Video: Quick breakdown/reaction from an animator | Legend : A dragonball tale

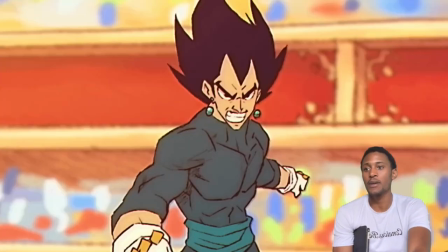yeah like look at these drawings like um and these are for me I'm really out here for the animators as well because I studied animation
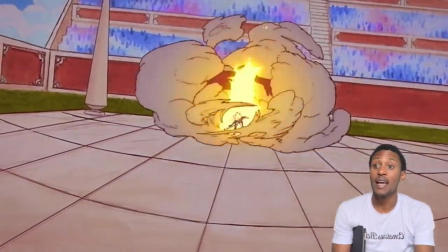if you freeze frame a lot of these man and so that gave me very Hades and I was trying to figure out what that reference was from I
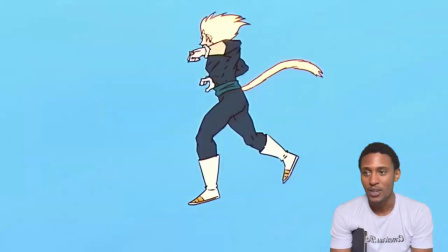was like remember when Hades got mad in the Hercules movie very nice
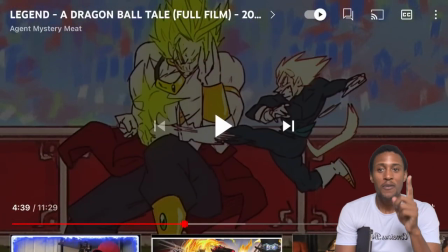that gave me that gave me very sonic vibes where they punched and he and he rolled back not Blanca because you could say Blanca as well because Blanca rolls
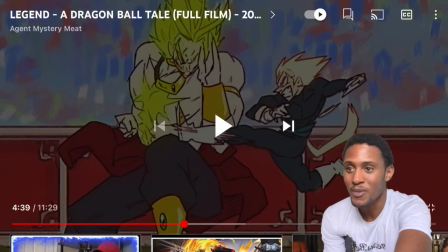but sonic gave me very sonic vibes I feel like this dude
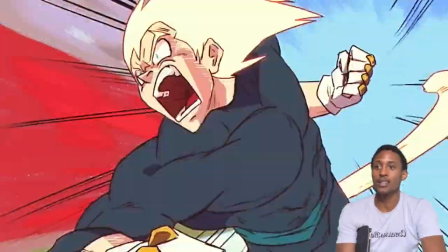put in so many easter eggs from like things that we enjoy that I'm gonna make another video pointing that out that
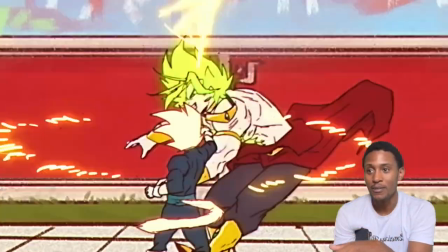scene where you know Broly's body frames the shot and he punches into the frame so amazing
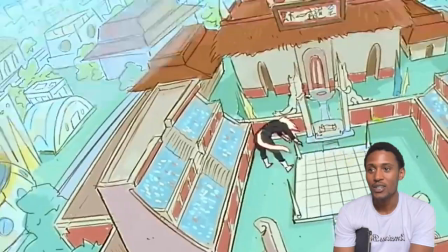so amazing and you know Vegeta has almost like a fox like
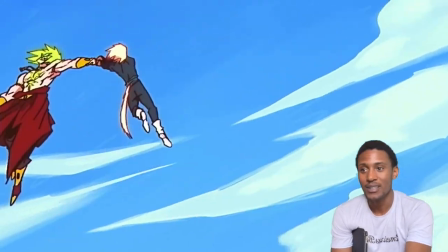that is crazy that is crazy because you would think it's over it creates so much tension all that build up
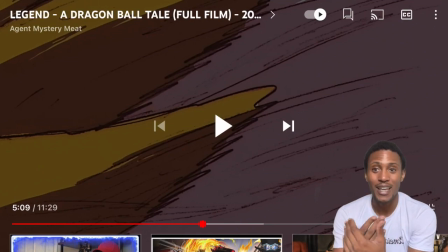and Vegeta turns Super Saiyan he loses it in one punch from broly
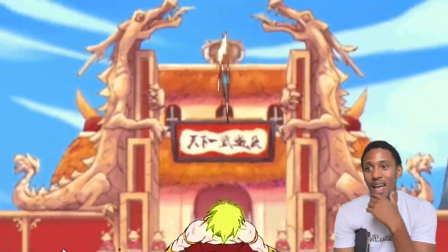so sick and the grounds bouncing you know these
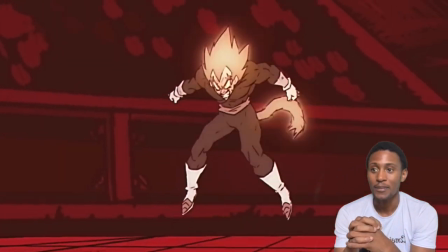are all there's so many cool things happening within this film and i'm definitely gonna do a breakdown but for now you know we're enjoying watching it the final
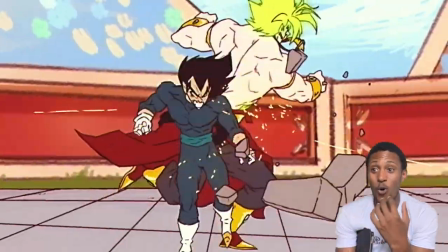flash everyone loves final flash the build up it never happens he holds vegeta's head punches him out like you would think because broly's so strong,
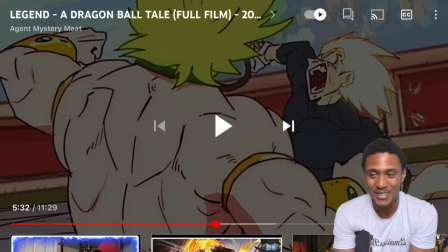right, he holds Broly's, he could have killed Vegeta so many times, so the level of tension created in this fight is, the fight design is fire, and he's punching Vegeta out of Super Saiyan,
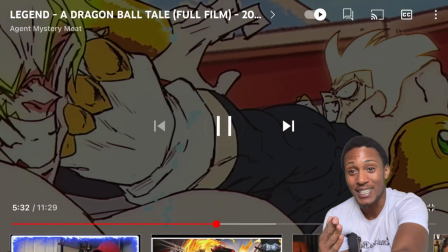and Vegeta's like waking back up, it's almost like knocking somebody out, like in Hajime no Ippo,
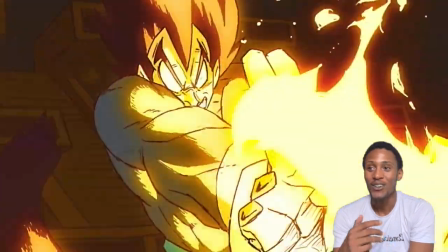you know, the fact that he also utilizes energy,
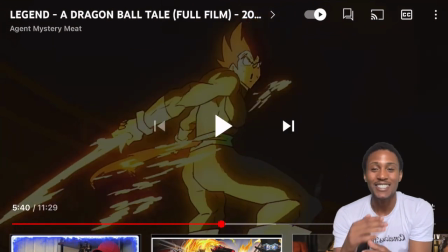the abstract of utilization of energy is crazy do you see he just turned his super saiyan energy all the little smidge that's left because he gets getting getting it punched out of him right and he pulls it out what how
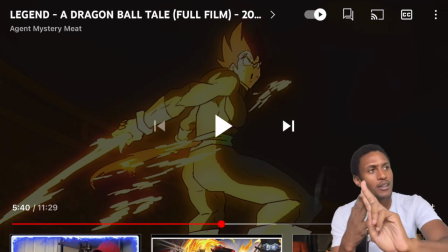many i've seen that too somewhere from another thing that motion of moving energy
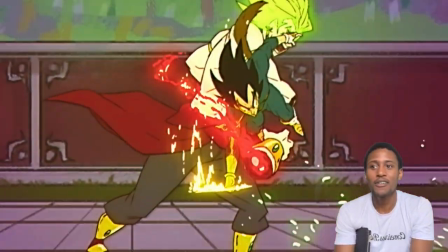yeah and you never think Broly would get his arm cut off you never
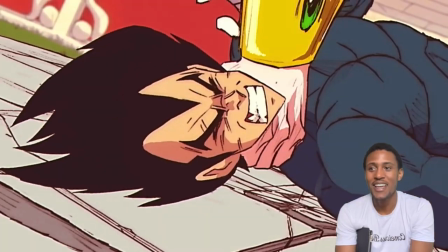think that would happen like you never think this is levels and within a
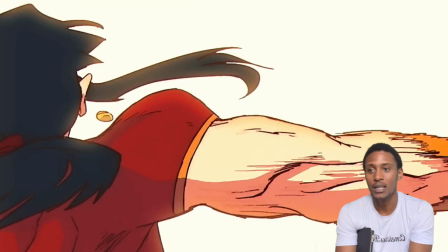short frame of time look at how much of a story has happened storytelling bro as the art form is so amazing then you bring weak ass Chi Chi you
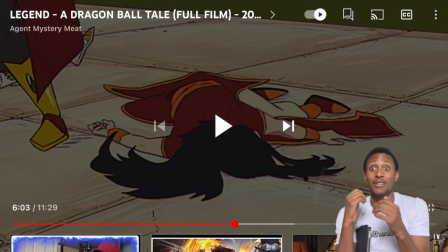know it's funny because even in the drawing you think that and you know that was horrific the way that you know when bones break we all know as humans what that what that what that's like and what that means so no matter what there's always a element where there's a
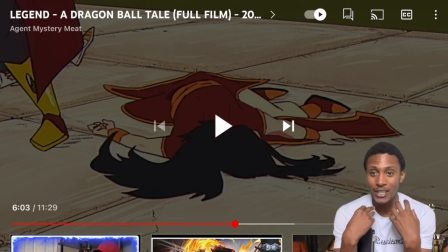human watching this and if someone can play into our nature and what we react to so it's going to have a greater effect even though this is
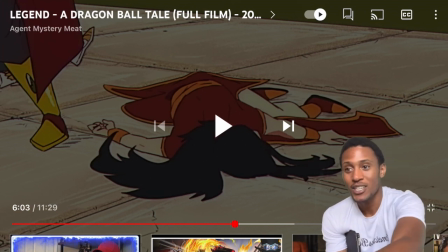all fantasy so the fact that chichi comes in there the you know just from a storytelling moment take that breather from
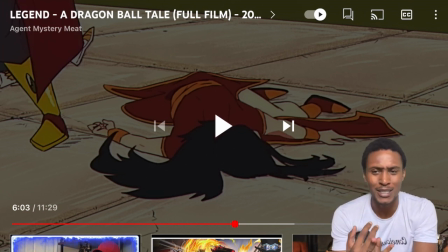that intense situation bro just got his arm cut off vigili just got punched out so many times you know i mean like to then take this break to bring chichi in who's not going to do any damage but you know she's doing a whole you know the woman trying to think there's so many things you can pull out of that moment
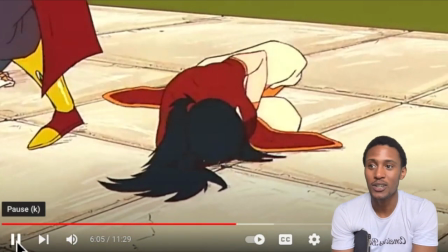you know and then she screams you're like oh my god what's gonna happen next all right
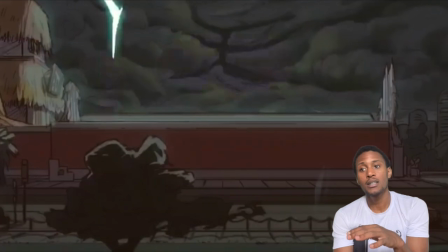finally Goku has a moment which is funny because a lot of the in the comments people were saying they they
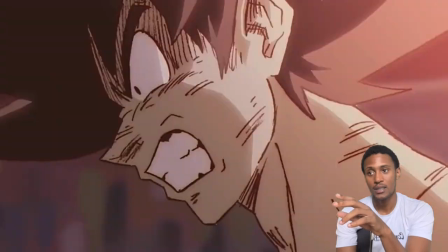love and this is very classic right very classic what Goku first turns Super Saiyan all the
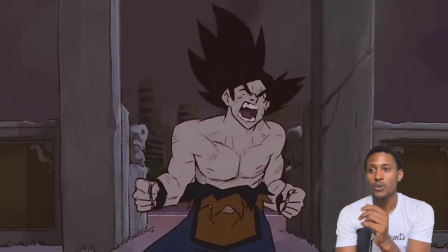fans know so but also it's it comes out a little different almost like a super saiyan 4
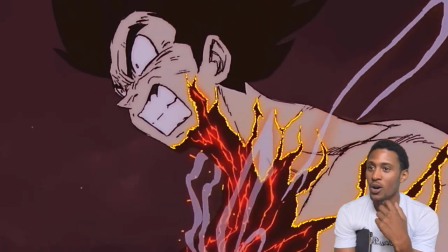like this is this is particularly for me where i saw this is like more like a chinese animation
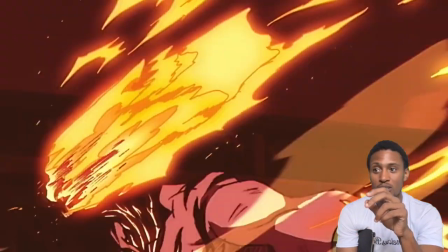now those who've watched chinese animations that can tell the difference know what the hell's going on